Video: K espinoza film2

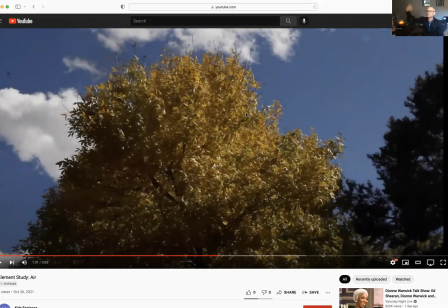252s
It just happens to be photography that's moving at 24 frames a second. And so photography is all about light. And so light is your medium when you're dealing with this, combined with sound.
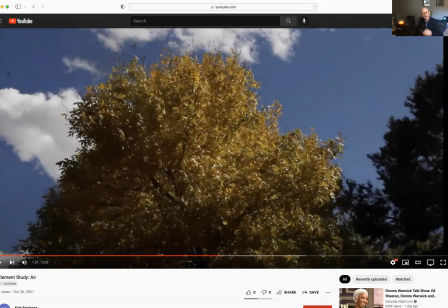266s
So pay very close attention. If you're moving into this kind of presentation, the quality of light is paramount. It's everything to your piece. Formal choices are what you're relying on to contribute to the content of your work.
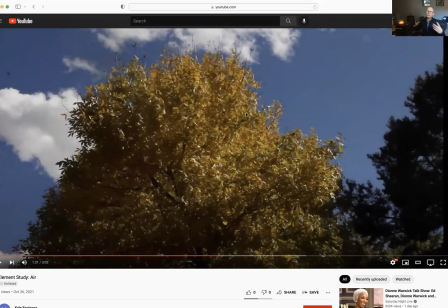284s
So that is all you're really considering when you're looking at this. And so you're pretty much just investing everything into those things. So be very, very critical about those things.
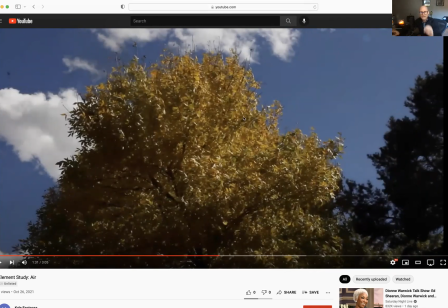296s
When you're setting up the shot, exercise every last formal consideration that you have. Rely on the formal principles of design.
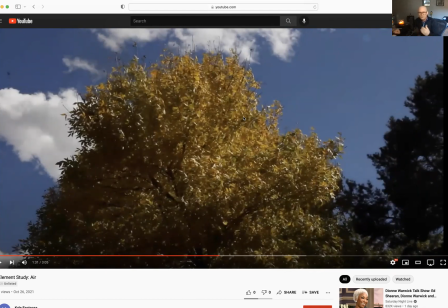310s
Shape, balance, texture, color, all of those things, and use them to their fullest. In other words, use them so that the audience will get exactly what you're trying to communicate. Is it sort of a peace and pastoral feeling you're trying to communicate?
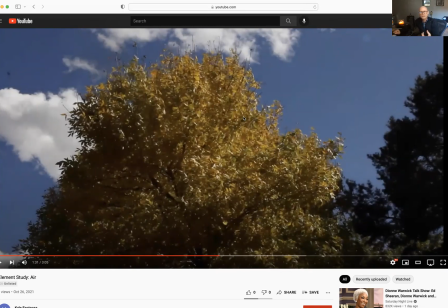329s
Is it energy? Is it fluidity? Is it an organic feel? Is it a very graphic and harsh feel that you're trying to show? What are those things, and how can you use the principles of design to communicate them?
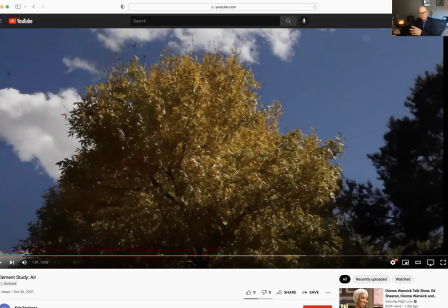343s
When you're dealing with a formal treatment, the way you're presenting this, that's what you're considering. So.
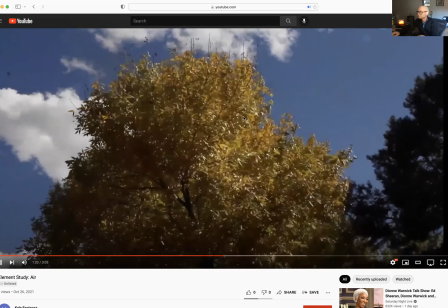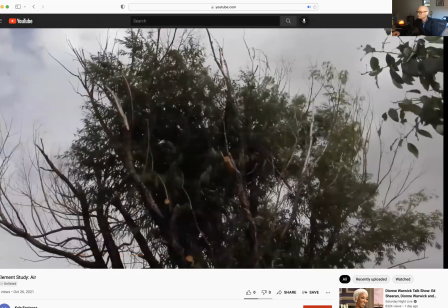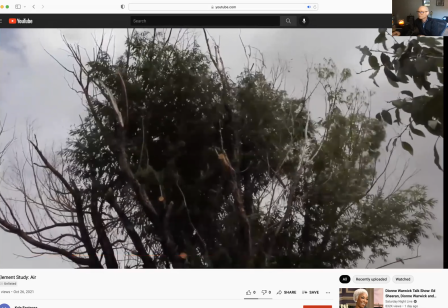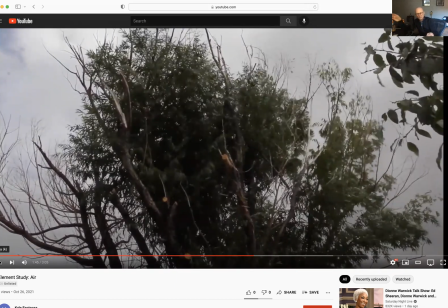367s
I'm wondering, as I'm looking at these, I'm wondering if it might also be an interesting idea to very, very slowly and take a long time, almost, just make them almost invisibly blend and fade each image into each other,
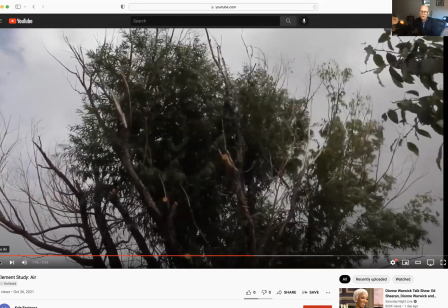385s
so that it's almost as if you're not even aware of the transitions. They just sort of happen from one image to the other, from one piece to the next. This would work if you were if you were closer to the images, because you wouldn't have things like this extra piece over here.
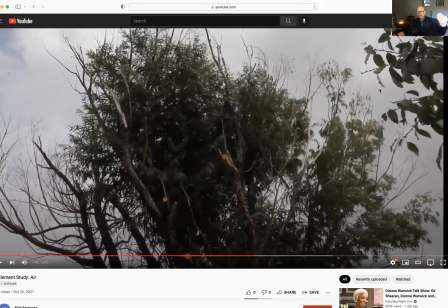404s
When I say a long time, like taking like 30 seconds to transition from one image to another, and then as that one fully completes, there's only maybe a few seconds between that and the next one starting to transition, so that there isn't a jolt between one and the other. Just an idea, just a thought to experiment with.
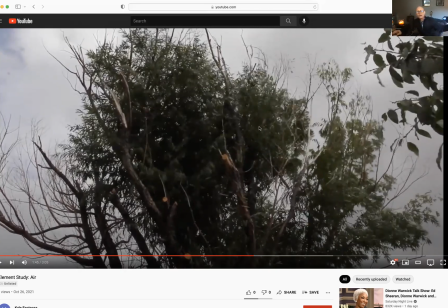424s
As you're going, if we want to kind of create this fluidity like the wind doesn't just stop and start. The wind sort of does that. It sort of flows like that. Might be an interesting thing to experiment with, just to see how it compares or contributes to your content.
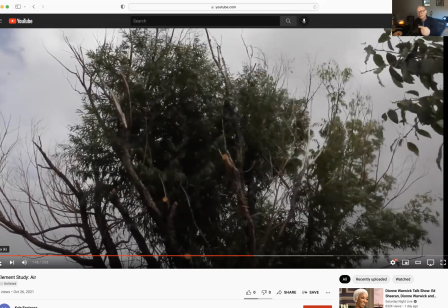440s
Again, a formal treatment that might lend itself to the content of your work.
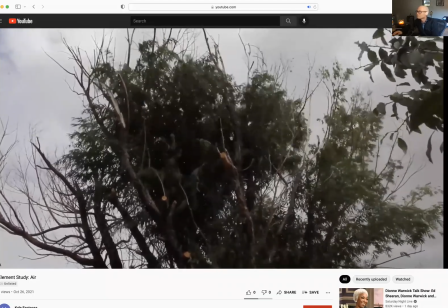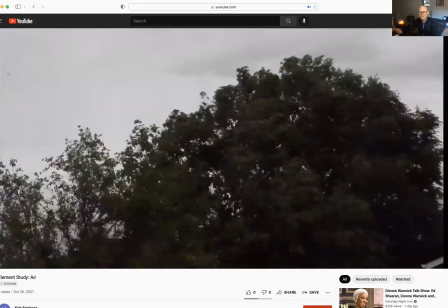450s
I'm always, surprised at how windy it is out here in Colorado.
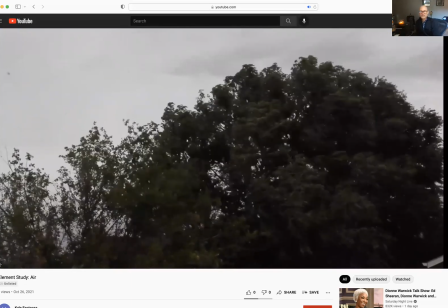457s
It just comes out of nowhere sometimes, doesn't it?
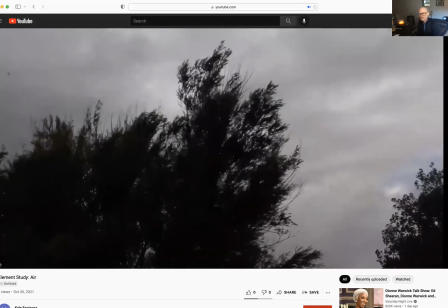462s
Here, as we get darker and more ominous and that kind of thing, it's kind of interesting.
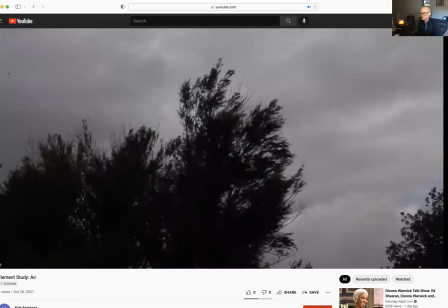467s
I do appreciate that these images are transitioning. They're not all the same in cloudy blue day.
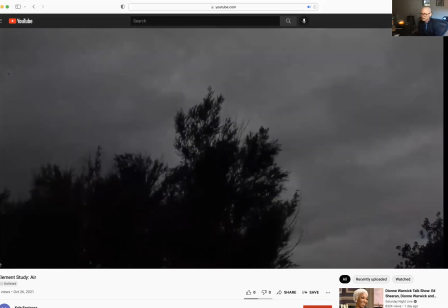474s
You're getting into these deep clouds and the shadows and things. So you are going somewhere with this.
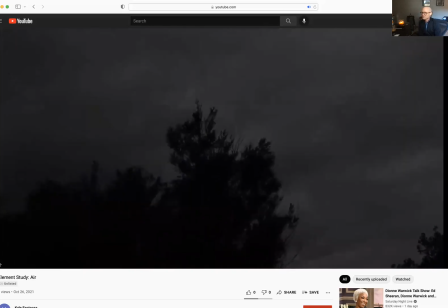480s
It's not just a monotonous thing on there.